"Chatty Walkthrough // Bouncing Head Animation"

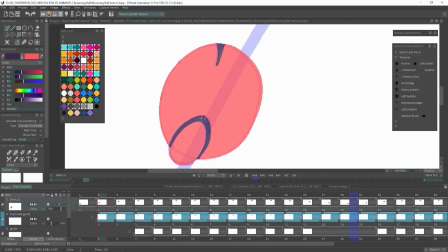(12:18)
So it was time to add in the line work and shadow on the girl.
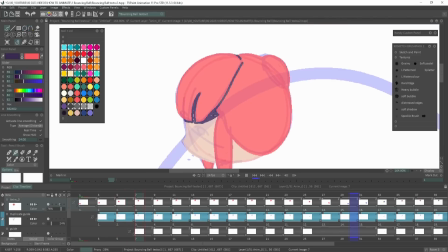(12:24)
So TV Paint actually has a stencil feature which works much like a clipping mask,
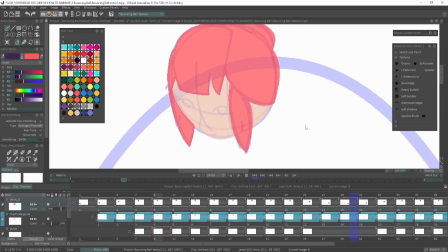(12:30)
but you will activate the stencil on the layer that you want to reference, and then you make a new layer above and you start drawing.
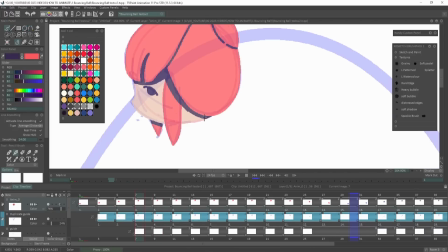(12:37)
So you can either draw only on the area that you've drawn on the previous layer,
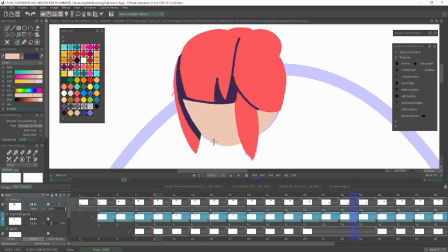(12:42)
or you can draw everywhere except those areas. So it's kind of like a stencil and then a reverse or inverse function.
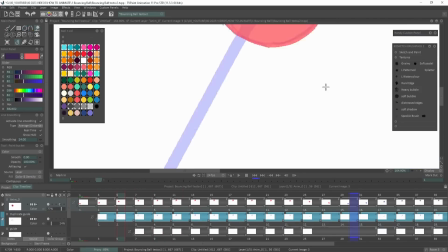(12:52)
But because this was a basic tutorial, and again, some other software wouldn't have that feature,
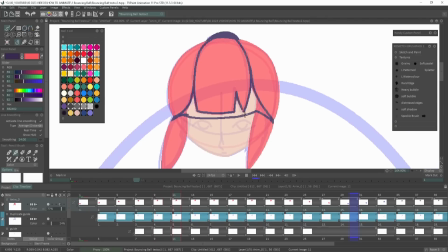(12:58)
I decided that I was just gonna lock the transparency for this layer and draw the line work over the top of the same layer.
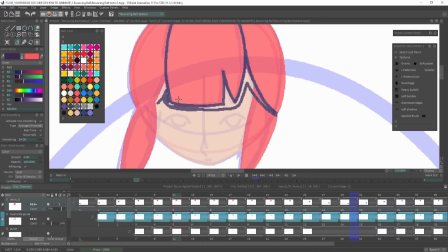(13:06)
I would not normally do it this way, but for the sake of that tutorial, like the first basic tutorial that I was doing, it made sense.
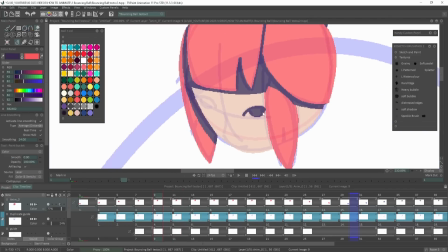(13:14)
Now, the next topic that I struggled with this was where to place the
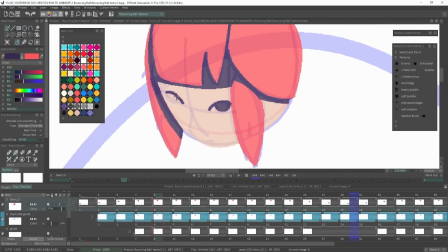(13:19)
shadow on the head and how to get it look good as the head turned.
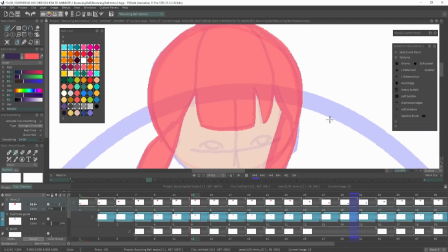(13:23)
I was pretty pleased with most of this, like just filling in the eyes with the line work brush.
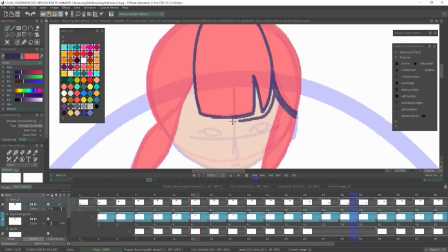(13:30)
Easy enough, super simple.
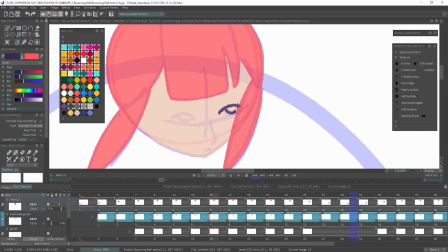(13:32)
Until it got to the point where I was trying to get the pupil to look in the same direction as the other eye.
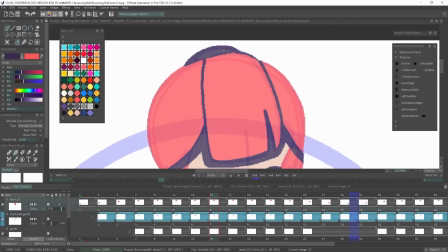(13:41)
So that took quite a lot of tries, but in the end we got there. In the later section of lining this character,
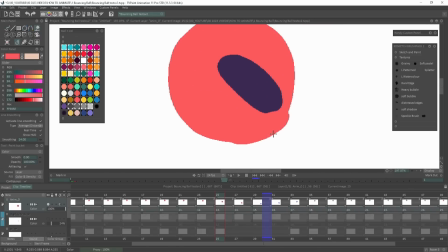(13:49)
I actually removed one of the hair flipping bits from the side as the ball bounced to the right,
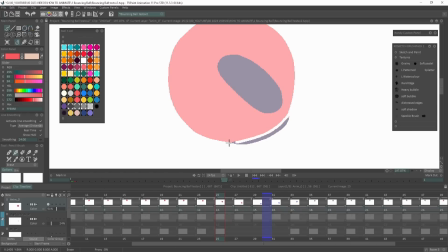(13:55)
and I got rid of the line, I got rid of a bit of the ball because it just looked a lot better and it hid things a
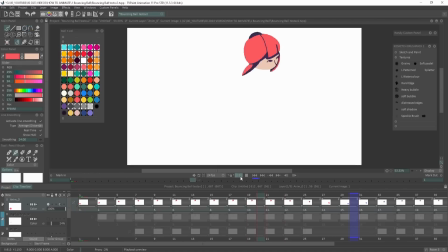(14:02)
little bit more to make a smoother transition as well. Finally, the lining and colouring was done, and we got to my favourite part, which is adding texture.
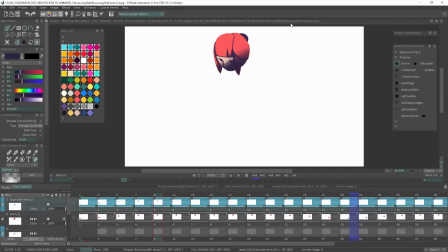(14:13)
It's very much pick a colour, add it in, mess about with the blending modes and see whether you like it or not. Now, depending on the colour palette, I'll usually go for a purple for shadows and a yellow for highlights.
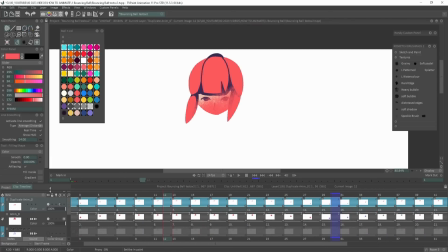(14:25)
Red will sometimes add a bit of saturation to the design, and then I will constantly mess about with the opacity and other blending modes to see if there's any other combinations that I like better.
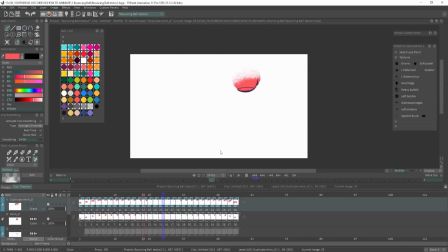(14:40)
Add is great for adding highlights and showing where the lighting is. And then with this one, I also used a red with a subtract blending mode on about 20%, just to get this shadowed area, because the purple wasn't working very well. And this was the final result.
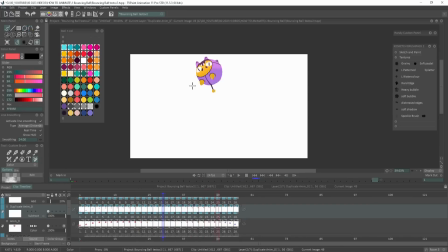(14:59)
So I hope you enjoyed this rambling walkthrough of this process and that it was helpful in some way.
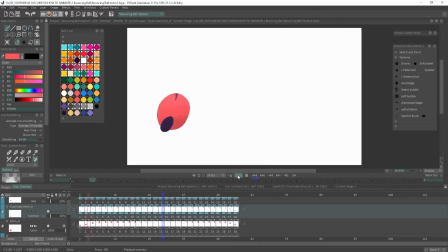(15:06)
If you have any questions or if there's something else you'd like to ask me, let me know in the comments. Thanks so much for watching, and I'll be back with another video real soon. Bye!